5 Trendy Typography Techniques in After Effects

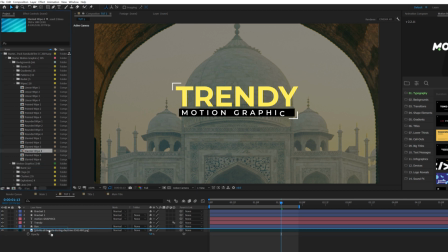And how this works, I can go to our backgrounds category and just bring in one out of our 66 backgrounds and can drop this right into here, the one that I've been using.
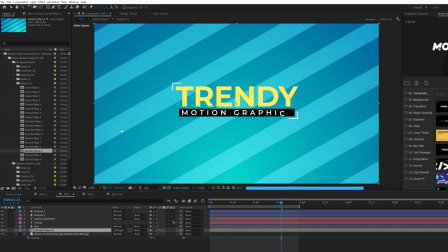And I can set the blend mode to like soft light. And you see that blends in there very nicely.
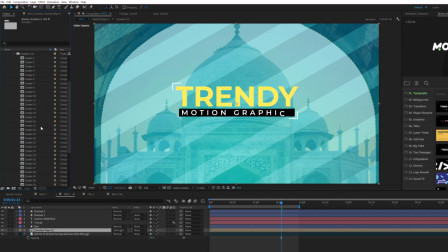And on top of that, we have nearly 150 accent motion graphics. I can come here to clusters, you know, one of our accent motion graphics and place this on top.
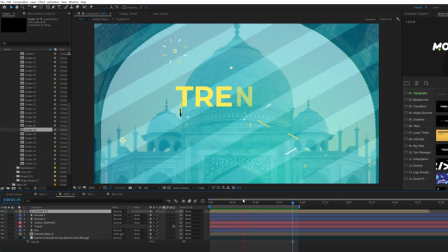And with our accents applied, it just adds a huge deal of detail to our composition. It looks really nice. And currently in our pack, we have about 90 pre-made titles like the one that we created in this video.
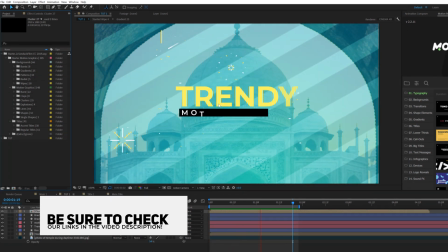So if you want to check out our motion graphics starter pack with 300 elements ranging from backgrounds, accent motion graphics, and titles, that link will be in the description. All right, so for our fifth technique, I want to take a look at subtle details. So since everything's kind of done here, there's still a little bit more that we could do. So I want to be able to create a little bit more contrast in our title and maybe just add a little bit of subtle animation to this.
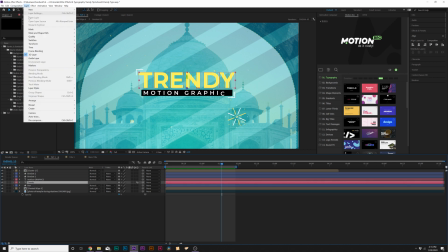So what we can do is grab our main title, go to layer, pre-compose, and we'll call it title one. All right, awesome. Then I'm gonna come here and grab the ellipse tool and I'm gonna draw out a mask on our title kind of like this.
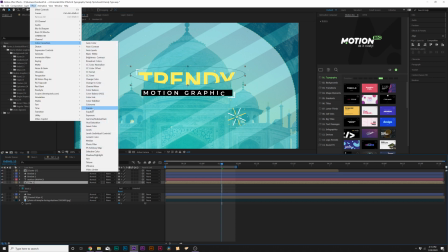All right, and then we'll go to effect, color correction, curves. And I'm gonna go ahead and just increase the curves here. And then I'm gonna just hit E on keyboard to bring up the curves, open up curves. And where it says compositing options, I'm gonna click on this plus icon.
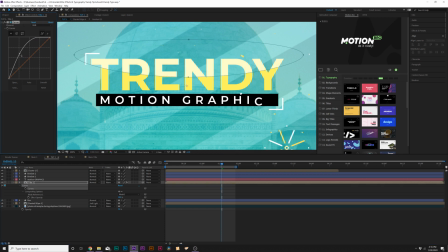And now, boom, now we have this nice contrast here on our title, adds a little bit more detail to it, and that looks really cool. And then I also could add just a little bit of extra animation, you know, to our title when it's all done being animated. So what I could do here is go to layer, new, null object.
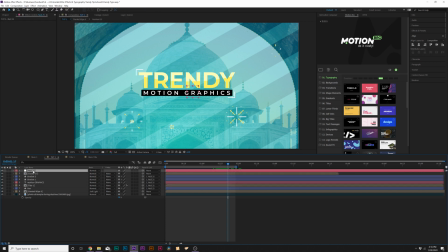I'm gonna go ahead and parent all of our title layers to the null object, And I'm going to hit S on keyboard for scale, add a keyframe for it, and I'm going to move forward by 2 frames. And I'm going to scale this down to like 91%, make the last keyframe an easy keyframe by hitting F9 on our keyboard.
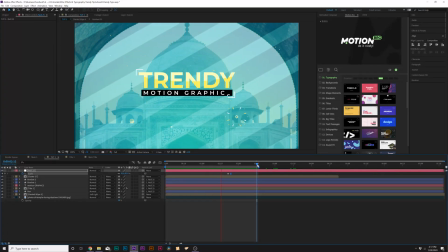And by adding this scale into here with our color, this was what it looks like, and just brings more, you know, attention to the title, and just a little bit of a nice subtle technique to make it look like we did a lot more work than we actually did.
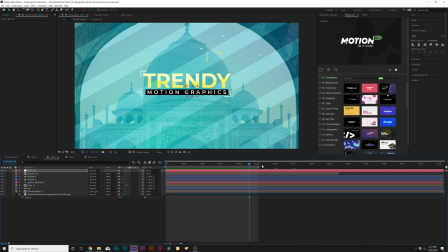So a really nice technique that you can implement. And if you're curious about how we can animate this out really easily, what I would do is just select all of your title layers.
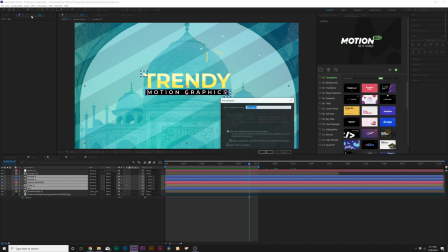I would pre-compose it, and I'll call it all. And then, you know, after it's been animated in, I would go up to Edit Split Layer, and I would delete that. Then duplicate our title layer, and then right-click it, go to Time, and click on Time Reverse Layer, kind of just remarry it to that cut.
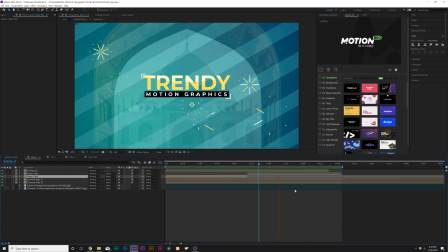And now you'll be able to animate it in and animate it out without doing any extra work.
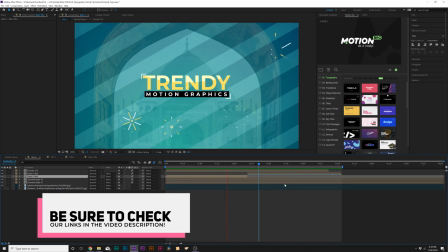So that is our techniques.
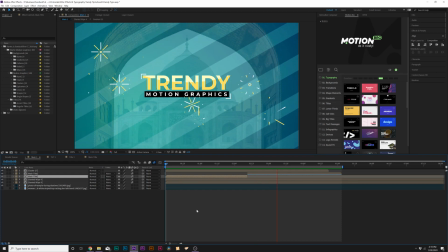And remember, if you're looking to save a tremendous amount of time on your projects and produce amazing work for your clients and for your own personal projects, be sure to check out our Motion Graphic Starter Kit. That link will be in the description. So those are our techniques for creating trendy type typography inside of After Effects.
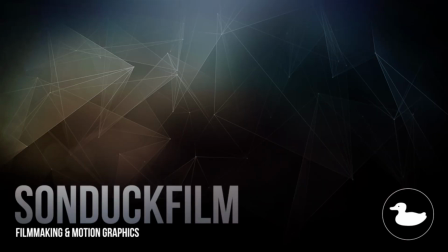I hope you found this video meaningful and helpful. If you did, be sure to hit that subscribe button, because we post multiple post-production tutorials every single week right here on the channel. You can also hit me up on my social media networks. Those links are in the video description always. Be creating.